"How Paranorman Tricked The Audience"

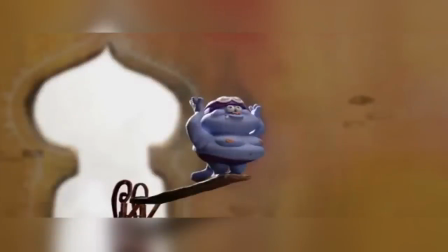12:18 Studios barely do stop motion films anymore, TV, even less.
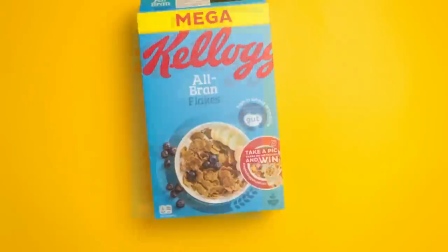12:22 Really, the near singular way stop motion's been able to stay alive as long as it has is thanks to commercials, which stop motion studios still get plenty of work from, and that makes sense.
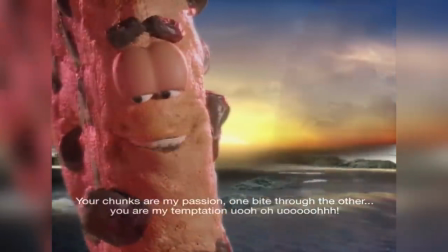12:31 When a studio's hired to do the animation for a commercial, there's no potential loss for the animation studio itself.
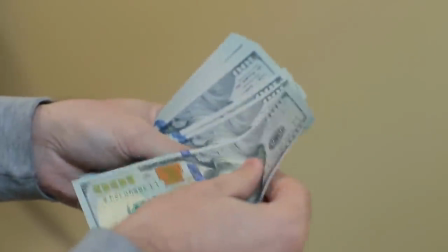12:36 They create the product as asked, make money for their work, and because someone else is funding the project,
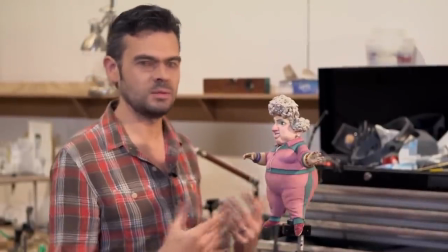12:41 it's no money down for the animation studio, seeing as they were contracted rather than directly associated.
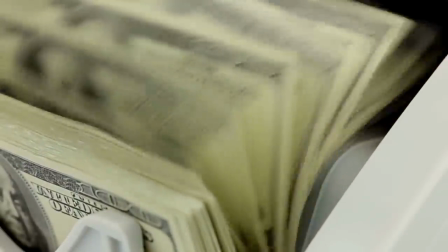12:46 But that all goes away when the studio independently wants to make a movie. Stop motion films will always cost an exorbitant amount of money.
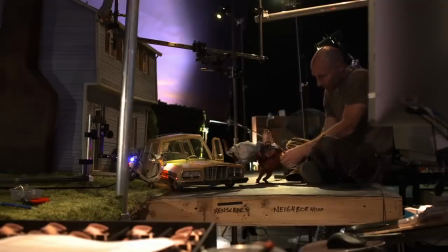12:53 Not only for the amount of work done, but for how long it will take to do.
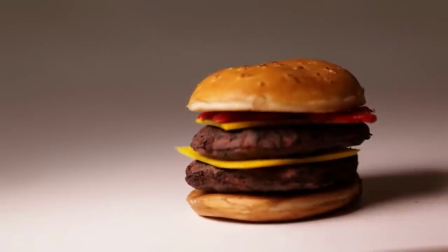12:57 Sure, you can add in CG or 2D elements to help lighten the load when possible, but for the most part, stop motion is not a process that can be automated.
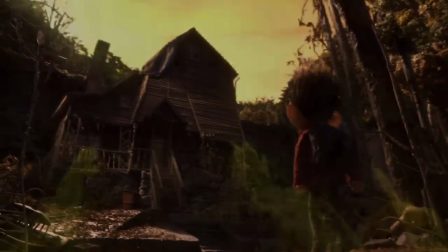13:04 You can automate the process of creating the puppet to an extent, you can automate details, but for the actual movement of the characters,
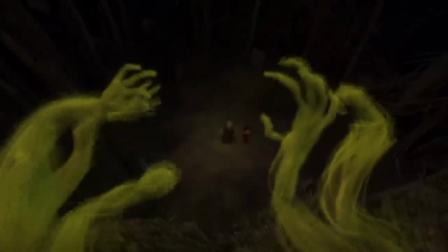13:10 building of sets, shot composition, in its purest form, it's all gotta be done by hand, and that's why it went out of fashion.
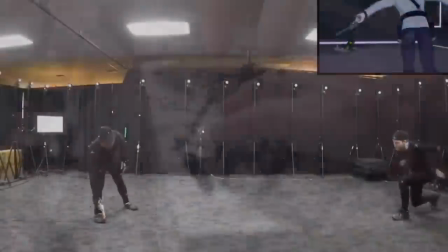13:16 One person can build a model and setting and all that by themselves in a computer. They don't need another person to make a metal puppet and mold it with clay or plastic or whatever.
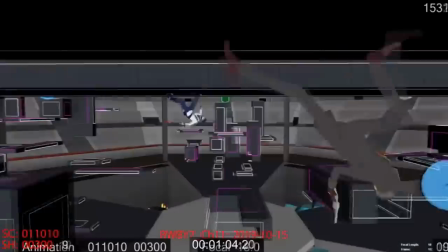13:24 They can create a 3D plane to put their characters in and shift the perspective by just moving the virtual camera to a different angle.
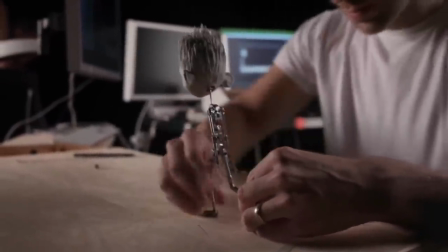13:30 There's a ton of time that can be saved thanks to modern animation tech and know-how. With stop motion, there's only so much that can be done to make it easier.
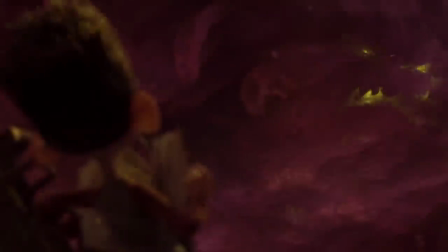13:37 And that's another part of why they don't come out nearly as frequently as other animated films. It's a whole process.
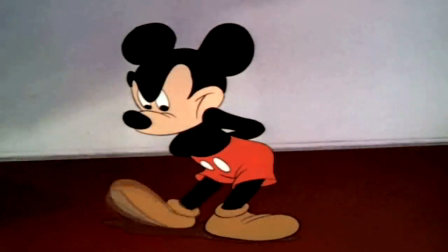13:41 And the longer it takes for that process to finish, the more impatient producers get about seeing a return on their investment.
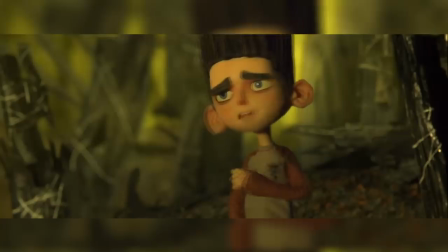13:46 Plus, even with all that work put in, stop motion has hardly ever been so profitable. You want to know the biggest stop motion film since the year 2000? Chicken Run. It made $220 million.
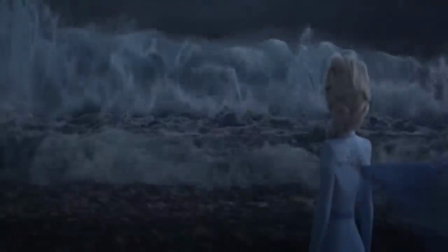13:57 For reference here, the biggest animated film since 2000, Frozen 2, because I will never count The Lion King 2019,
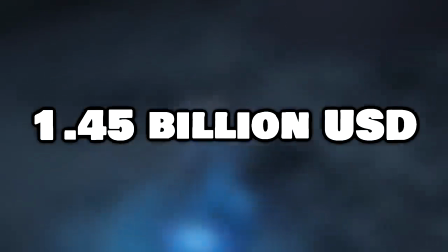14:03 made $1.45 billion, as in $1,450 million.
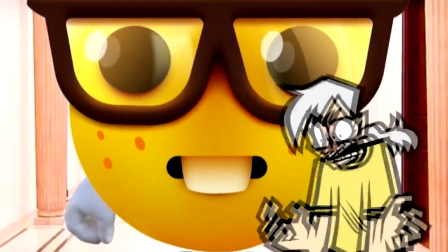14:08 Hey Braxton, that's cheating, that came out in 2019. Oh, alright. How about the highest grossing animated film of the year Chicken Run came out?
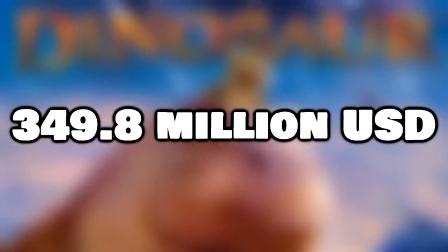14:16 It made $350 million. Do you want to know what it was? Dinosaur, a movie that sucked shit.
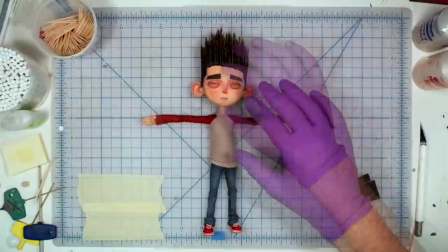14:22 My point is, stop motion takes a long time to produce, is often a labor of love, isn't very marketable for some reason, and though it might get a cult status and make some profit after the fact,
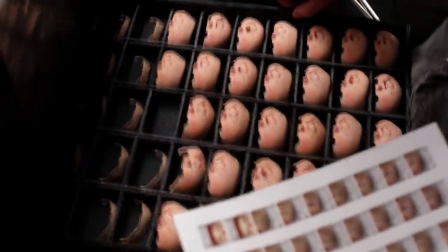14:31 it'll almost always be a loss for the studio. So if you, by some miracle, find a way to make a modern stop motion animated, widely theatrically released, big budgeted film, it better be a story worth telling.
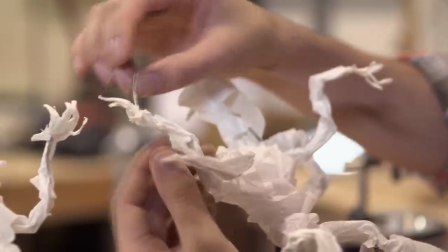14:42 And Paranorman provides that in spades, so the attention to detail and love put into the visuals was completely warranted.
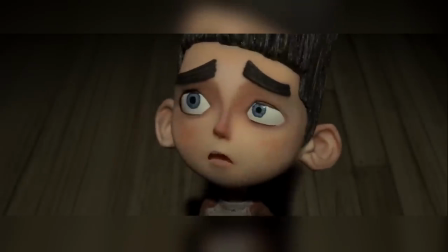14:47 Serving as the first stop motion film to use a color 3D printer for its characters' faces,
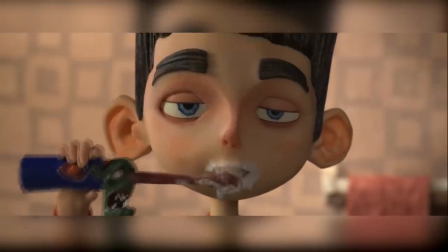14:52 Paranorman was able to do more work at a faster pace, and is a technical improvement from Coraline in basically every way.
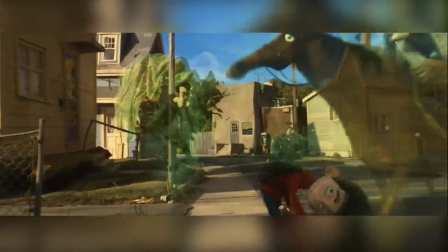14:57 For one, there's more variation in body type, which can be a bitch to animate in stop motion depending on the size, so to account for that and make the movement as solid as possible,
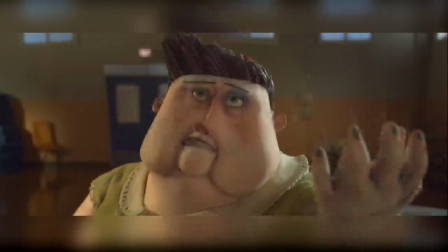15:05 they created different mechanisms to simulate the physics of how fat sloshes around.
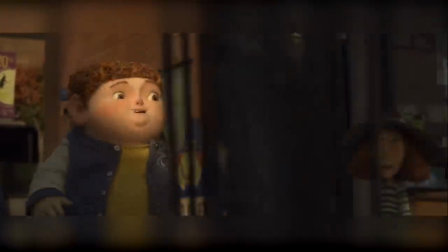15:09 Similarly, with the greater advantage they had in face construction, the crew were able to make more characters more expressive,
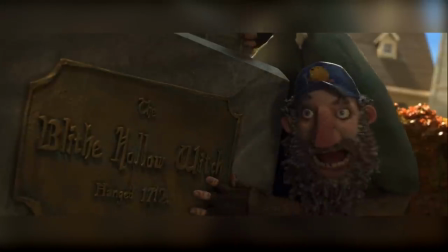15:15 so when you put the two aspects together, it overall makes for way more individually unique body language,
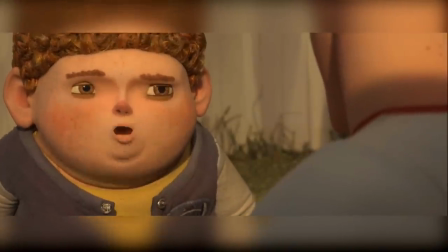15:19 and that's important when so many of the characters have such big personalities in the film.
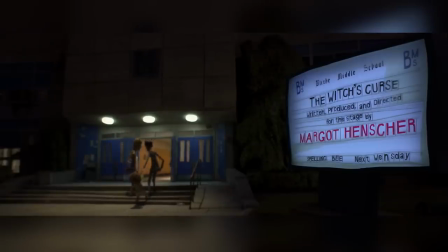15:23 There's no slacking in the personality of the film's cinematography either, having several incredibly ambitious shots and sequences for a stop-motion film,
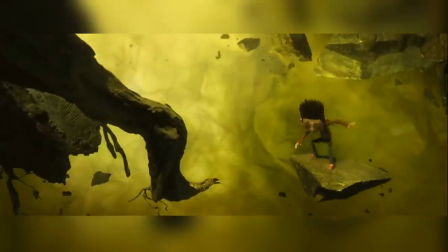15:30 including a high-speed car chase, weird moments of distorted gravity, and several impressive-looking daydreaming scenes,
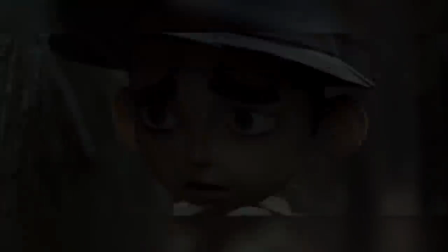15:36 all of which required super large, detailed sets to pull off,
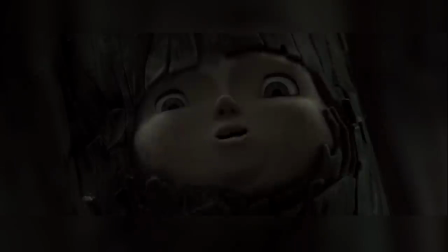15:39 and I have no idea how they created some of these absolutely breathtaking tracking shots, but my hat is off to them regardless, they're truly amazing.
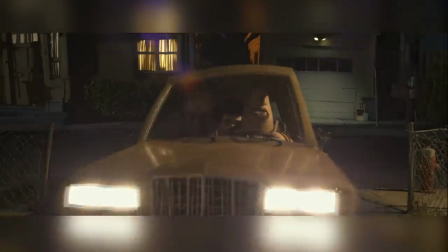15:46 Same can be said about the integration of other animation mediums in the film that blend so seamlessly.
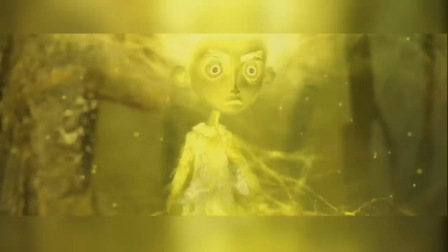15:50 Most specifically, Agatha uses a blend of stop motion for her body, CG to create different lighting effects and whatnot, and 2D for the lightning coming off of her.
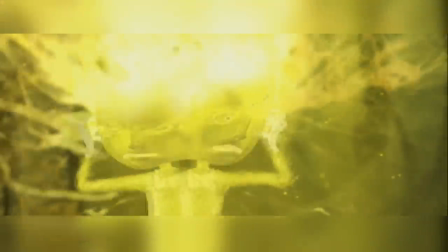15:58 She's really a testament to the technical marvel Paranorman is,
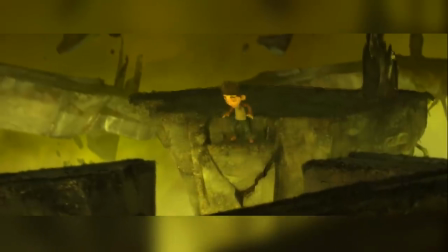16:01 and the combination of so many unique styles helps in making her look uncanny and otherworldly compared to the other characters, but really, it's all the little details that,
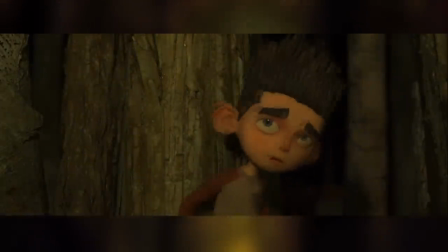16:08 to me, show the crew's passion better than anything else. If you pay attention to the background of almost any scene, there's a hidden gag or original asset to flesh it out.